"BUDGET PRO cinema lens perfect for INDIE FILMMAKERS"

Big sensor cameras are just going to get cheaper and easier to come by and should you want to be shooting full frame down the road you're gonna have
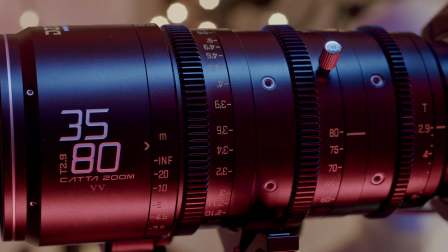the glass for it so let's start talking about the look of these lenses and what i really dig about them essentially i'm looking for lenses that have character but don't get in the way of the story zooms bring
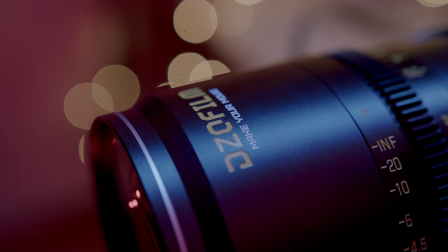something really special to the look of a film in case you can't already tell i'm a big horror fan i make horror films many of my
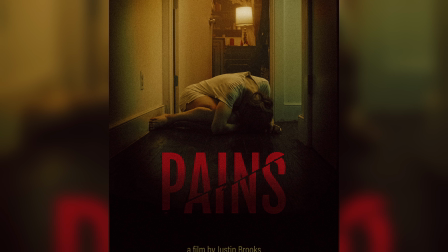narratives are horror that's kind of the space I love and I love old 70s horror and if you look at 70s horror films zooms were everywhere whether it's being used on Invasion of the Body Snatchers or later on by Kubrick
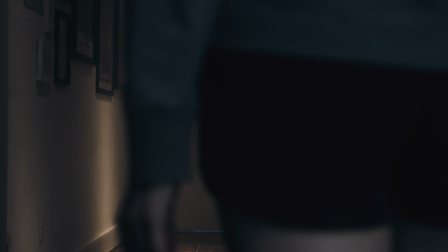all over The Shining cinema zooms were so special and so
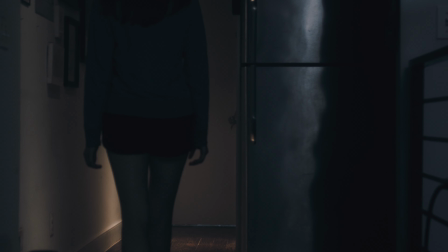clearly loved in that genre and it's something I really love to reproduce in my own
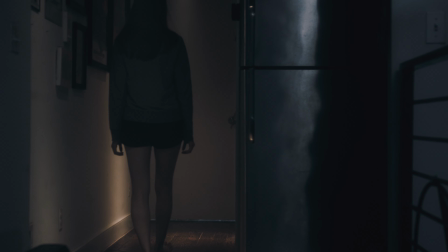work you want to use the tools or at least similar tools that they did back then.
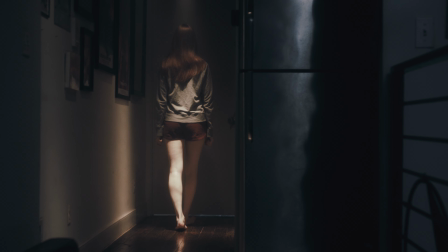Cinema zooms were definitely in the package every time. What else am I looking for?
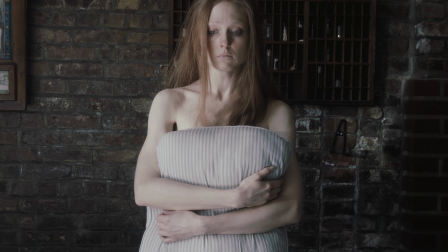Character really. I don't want my audience to fully know they're looking through a lens.
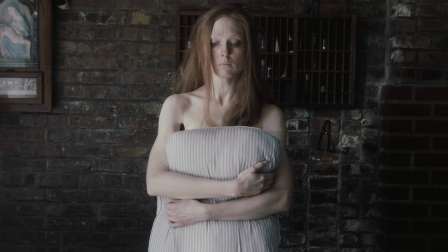I like lenses that are able to disappear while still coloring the view. I'm looking for something that has something to say but isn't just demanding attention.
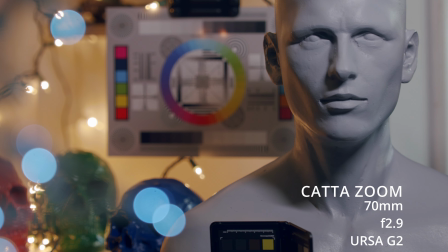One of the first things in my tests I saw was the bokeh. Beautiful, round, clear, gorgeous bokeh.
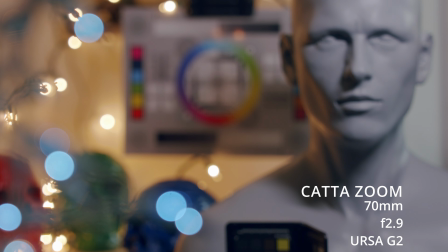The bokeh stays beautiful and round throughout the aperture range thanks to the 16 blade aperture in the lens.
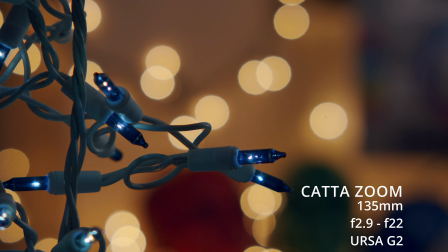This is absolutely gorgeous and creates some really beautiful effects both close to the lens and far away. And while playing with the bokeh within the lens, I really started to realize there's no focus breathing in these.
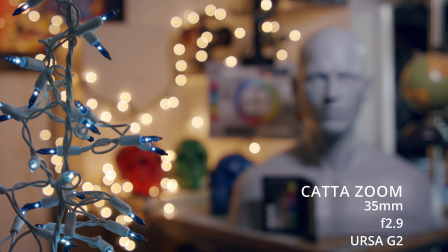Now focus Focused breathing is something that kills me in a lens.
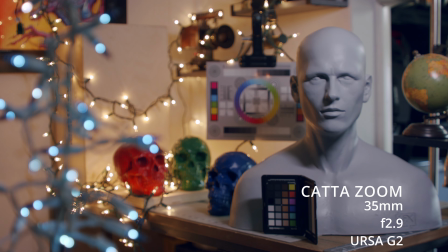When I said earlier that I want something that kind of disappears and something that doesn't telegraph that you're watching a movie,
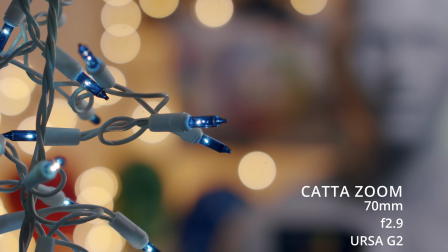focused breathing is exactly what I'm talking about. It drives me nuts.
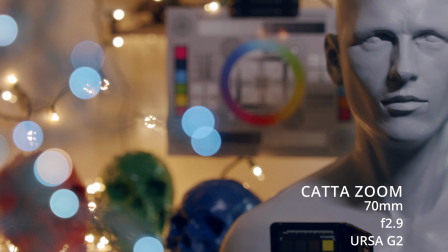Focused breathing is when you see the actual frame shift when you focus. It gets bigger and gets smaller. It feels like the frame is swimming within the lens.
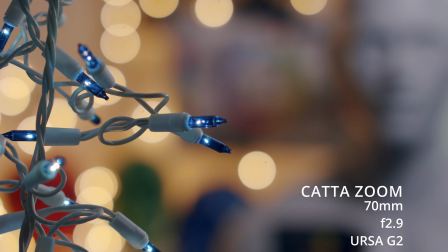It is absolutely horrible and I cannot stand it. one of my biggest pet peeves for the lens. This is gorgeous, crisp, quick, no breathing.
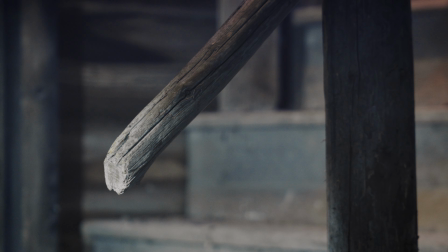The focus is just smooth and works so well.
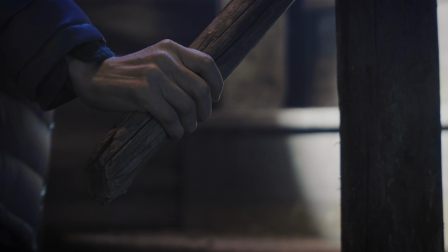So when you're doing those racks, you're not being distracted by the corners of your frame.
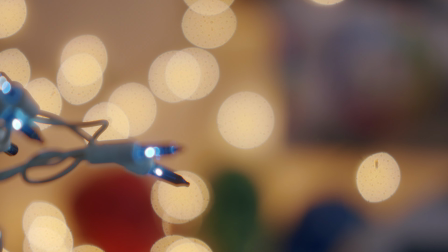A rack focus is meant to tell an audience where to look in the frame.
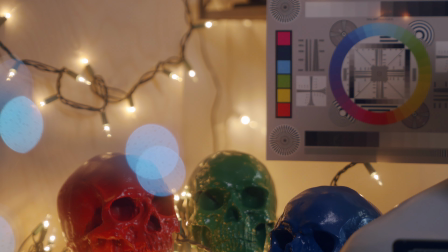You don't want their eye fishing around the frame because it starts just jelloing in and out. You You want them to focus on, well, focus on exactly where you put that focus. You don't want distractions, you want it crisp, clean, and simple.
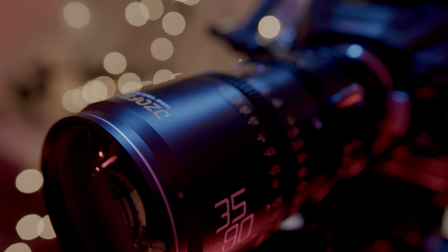Focus. Now something else when it comes to a lens is the distortion. How does a lens distort?
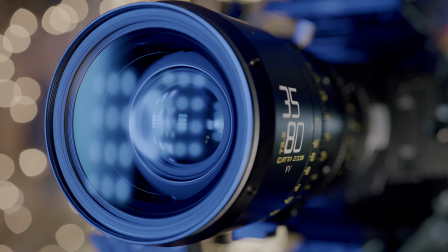Now I'm not somebody that wants a flat lens. I absolutely do not. As a matter of fact, one of my favorite lenses out there is the Cook S4.
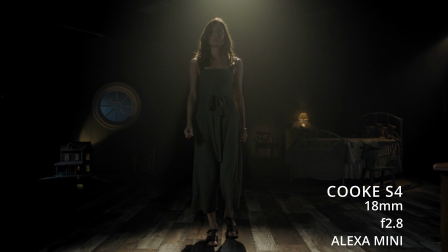When people refer to the Cooke look, they're actually talking about a lens distortion. The distortion in a Cooke lens pulls things forward.
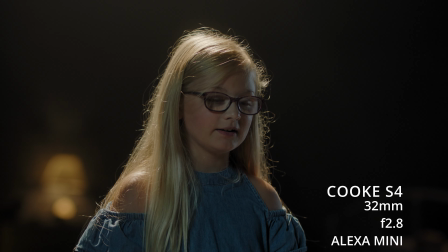It creates a real three-dimensional look, something that, to me, really looked like cinema.
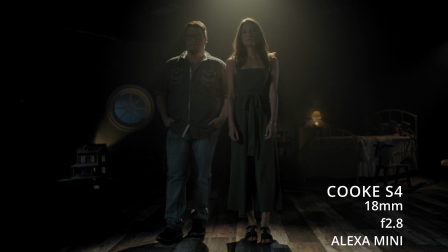It draws us into the picture. So when I talk about lens distortion, it's not something I entirely do not want. In fact, I actually like just a little bit of lens distortion. And these katazoons actually have that.
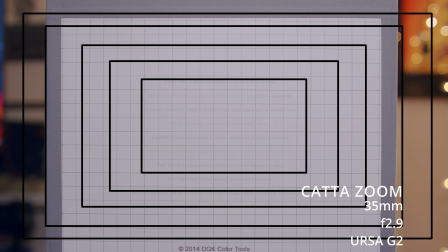It's very discreet, but it pulls things just a little forward.
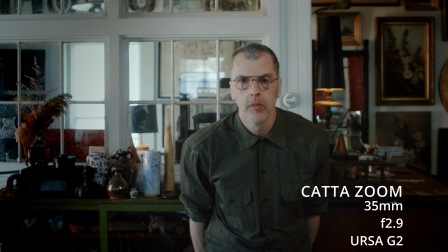You can see at the wider end of the spectrum on the 35mm, it has that nice pull forward. Now I'm showing you this on a Super 35 sensor, and it's going to be a little more pronounced on the full frame.